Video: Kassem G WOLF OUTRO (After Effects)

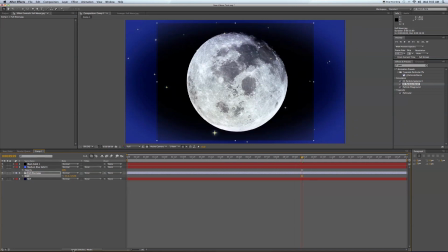Size. Bring a size down on this guy. Composite the moon by toggling your switches, hitting screen. I'm going to put the sky in 3D space by clicking the box. the moon in 3D space. Let's get everything in order here. This is our vignette that can come down out of the way.
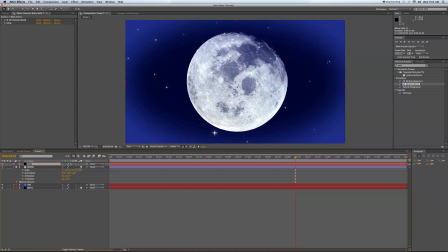If you just hit enter, it makes it easy to rename these moon stars. We put our moon way back in Z space.
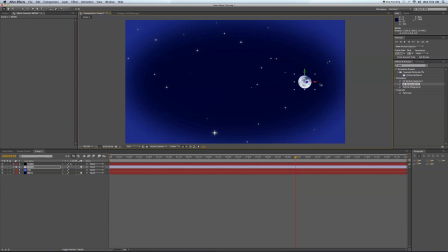Hold shift, get it way back there. Bring it over off to the side here. Now hit S and we'll scale it up.
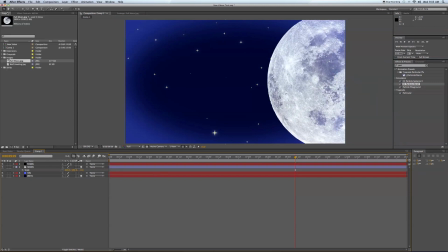All right. So we're getting there now. Next, grab our little coyote or wolf I guess throw him in front of the moon
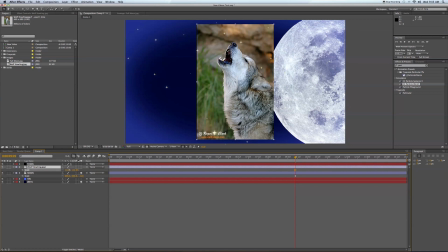here scale him up take our pen tool and
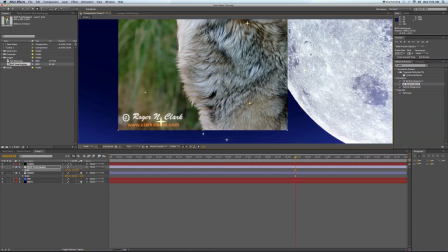trace around our wolf I'm just going to do this quickly you'd put more time into it obviously which you should now
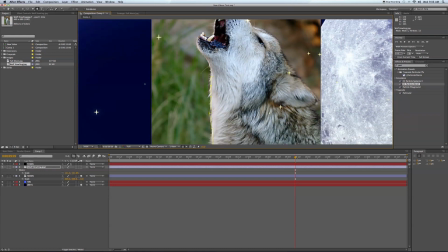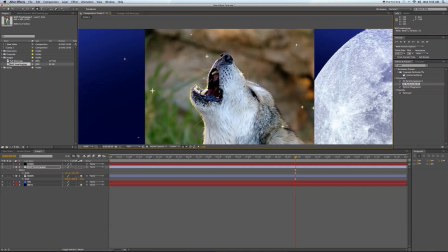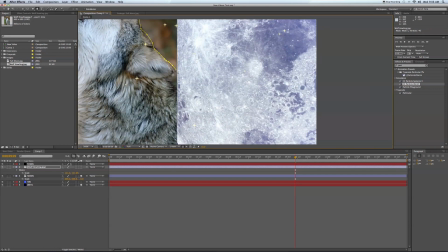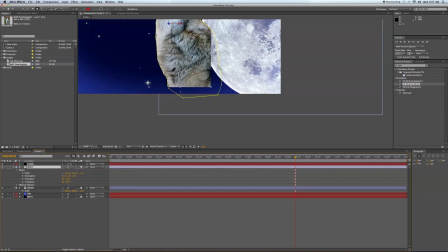we have our wolf wolf put him in 3d space as well let's fit this here bring our wolf down in our corner here layer
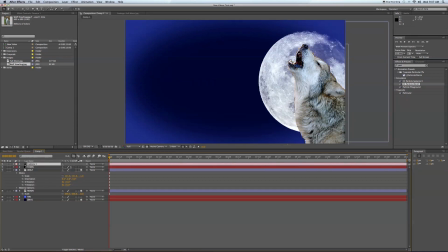new camera 35 millimeter okay that puts our moon a little bit further back in z space there that's fine is where it's at right there if we want the moon to be bigger we can always you know bring it up in z space bring it overhead of the wolf maybe a little bit more so that way it looks like he's howling into it or something like that layer
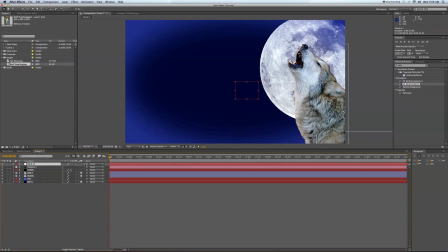new null object and we're gonna make that a 3d layer take the camera parent it to this null when we hit P on this gnaw here. And let's mark our first position. In your vignette, you don't want that to be 3D. Now we're ready to keyframe.
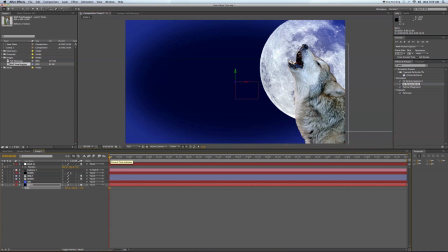We want this to come back at, oh, let's say two seconds. Let's mark this keyframe here at two seconds. Then we'll come over to the left. So our first camera motion pulls into the wolf. It's going to rest for a second keyframe.
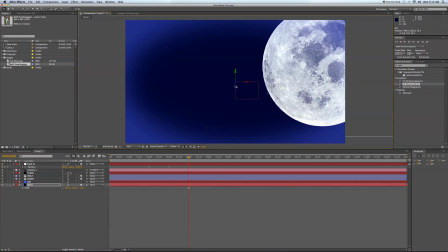Rush forward in Z space. Let's push our sky back here further and let's ease these
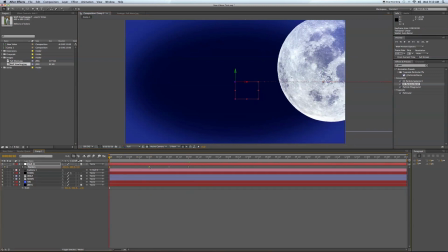keyframes so they have nice fluid motion going in and out.
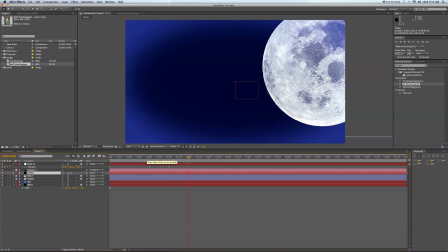Keyframe assistant, easy ease. And then at this point we have a camera pivot. Before that camera pivot let's change our moon up here a little bit.
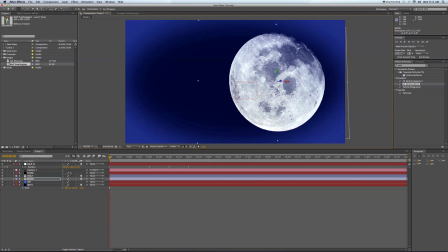Let's put our moon on a slight angle that way when we have this camera orbit our moon doesn't appear flat from the side. It's good right about there straight on. Just enough of an angle that it doesn't look awkward from the starting position.
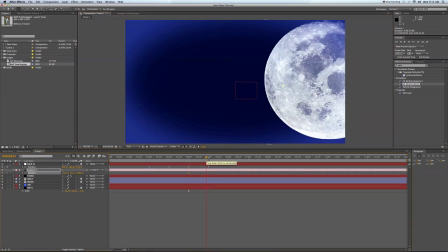Let's go over to four seconds, select the camera, click position. I'm going to follow these reference frames that I set for my null object. Go up top and grab the camera orbit tool, set my orbit. So now I have my one second orbit.
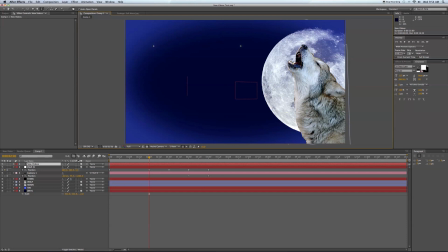Alright, let's go back to the beginning here and start adding text. We're going to go to our second keyframe here where our first position is stopping and settling.
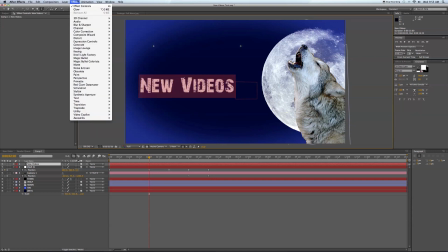New videos, we'll go to Effect Perspective Drop Shadow.
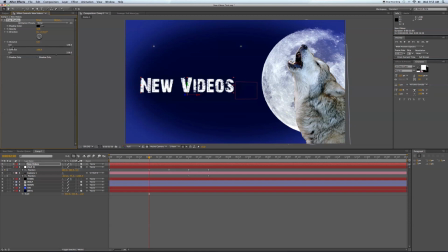Just mess with these settings until you find something that you like. You can do a lot of different things here. I added the texture in the original comp behind it to kind of give it some depth.
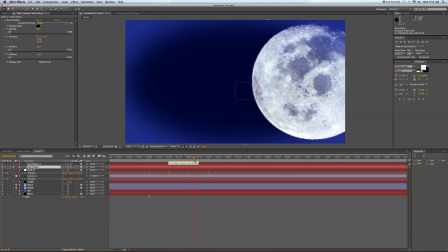We'll go to our next keyframe where we're going to insert text. Type in every week.
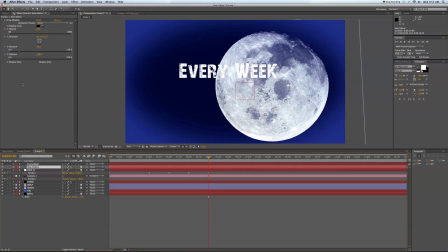You can simply just copy and paste the drop shadow from the first text by selecting the text, highlighting drop shadow, select edit, copy, and then select your other text and just hit edit, paste. So that way we can be sure that the drop shadows will be exactly the same.
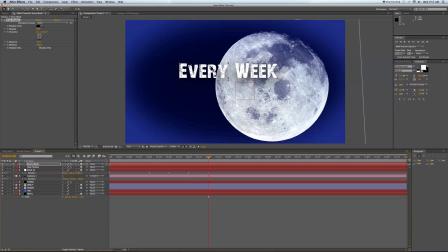It's just a simple, quick way to do that. Then once you turn on the 3D layer, it's going to kind of jump out of place here.
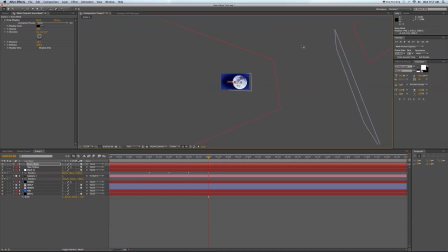So we'll zoom out, find that, bring it back into place here. Select fit.
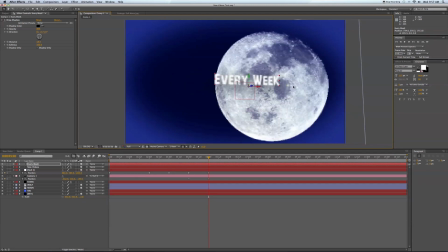We'll move every week over here to the right.